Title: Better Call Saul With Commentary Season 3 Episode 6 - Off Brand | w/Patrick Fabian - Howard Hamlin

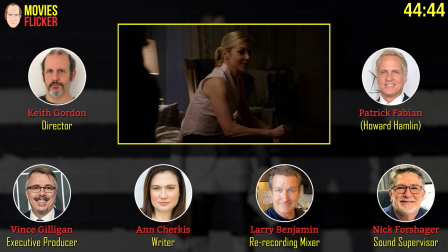2683s
All built on a stage. Yeah. And shooting the commercial was a complete blast because, you know, it's so much fun when you get to be intentionally bad. You know, it's like there's nothing like somebody saying, okay, now be bad at your job in a good way. Yeah.
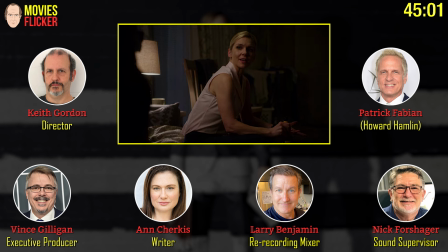2698s
And that was really a fun thing to do. And, of course, Bob just nailed it. The snack commercial is so much fun.
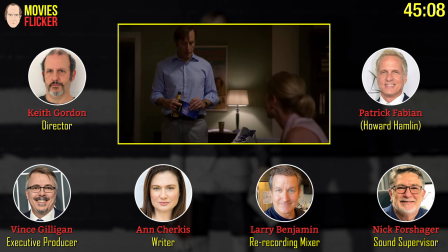2705s
Yeah. We should talk about it now before we actually see it. Yeah. It's so short. Well, it's pretty short. But, yeah, it was, you know, there was a thing.
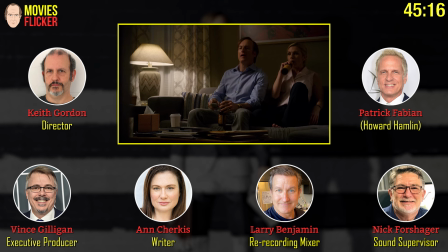2712s
And Bob was very into, you know, again, he's very intense and focused on this stuff. He seems so, you know, he really wants to get the right tone and not make it too joky, make it funny enough.
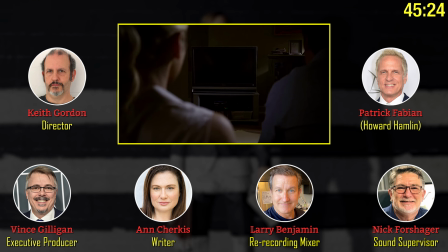2721s
He really put thought into it. Yeah, especially something that's humorous. Yeah. Really, he takes a lot of time.
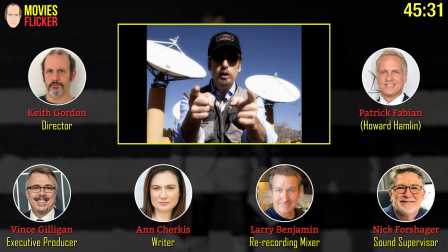2728s
Yes. And it's such an important moment, too. It is. It's the first time we are where we want to be.
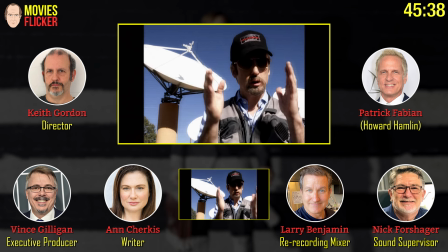2735s
I love the bullshit goatee. I know. He's wearing the makeup girl's sunglasses.
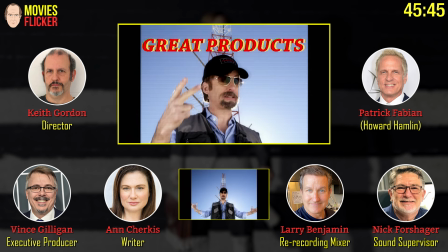2741s
I love that. I love that. Vince, I've had more than one person say, is that supposed to be a Vince Gilligan?
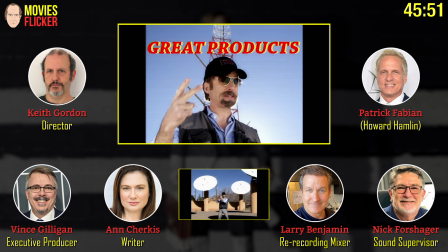2749s
Oh, yeah. Really? Oh, serious.
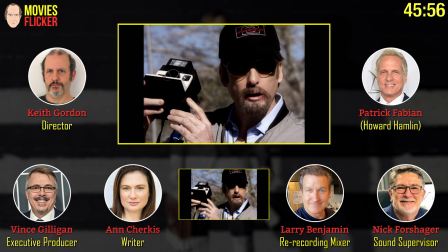2753s
I've had more than one person say to me, and I said, no, it's just a coincidence.
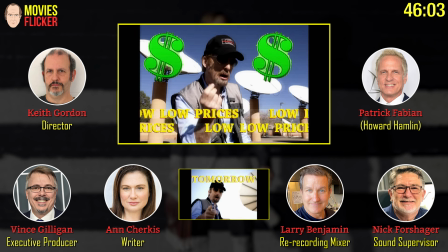2759s
I didn't think of that. That's funny. I love the Polaroid. Yeah. I love how you got the thing coming out of his head.
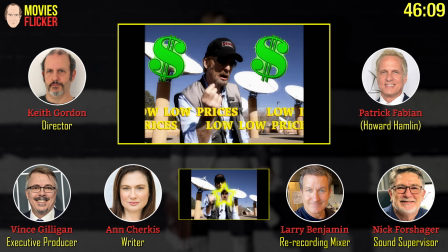2767s
It was just not a point frame well. Like, it was somebody's idea of a good shot.
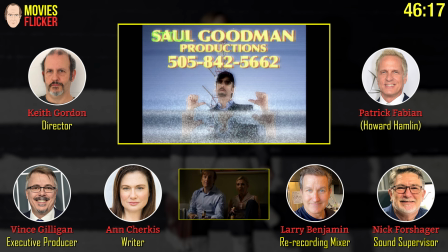2773s
Or it was the passive-aggressive nature of a camera guy. Ray's expression is priceless.
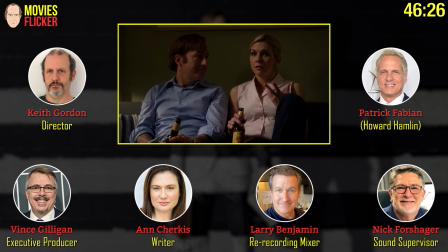2783s
I love that you guys, that you ended the episode on such a quiet but powerful note. Me too. Something so cool about the fact that she doesn't say anything except huh. I mean, really.
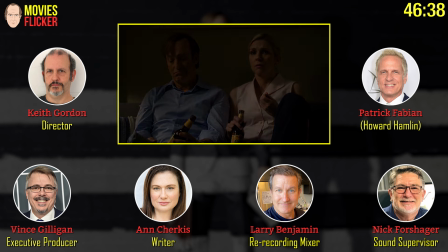2794s
I mean, she says the guy's a lot of energy. And then that huh says so much. And I think that speaks to your trust as a writer in your actors and in the tone of the show that you let her face tell us that moment. Exactly. And also Rey, she can do it. I mean, she can pull it off.
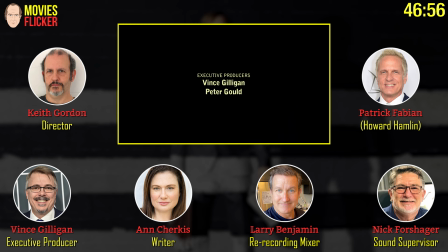2813s
And we had lots of different versions of that. Yes, we did shoot a bunch of different levels of how disturbed versus how intrigued versus how.
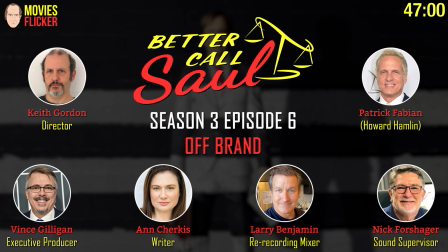2819s
Exactly, and I really liked the one that was picked. Oh, yeah. Because she's not, you don't feel like she's judging. you feel like she's sort of processing like what what does this mean what is it
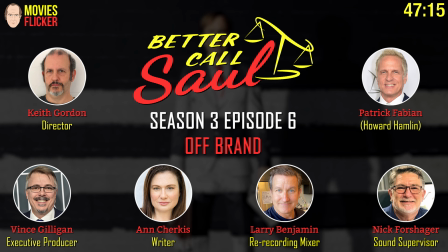2831s
great job everybody Keith great having you in the family this was fun great job everybody thank you so much thanks for watching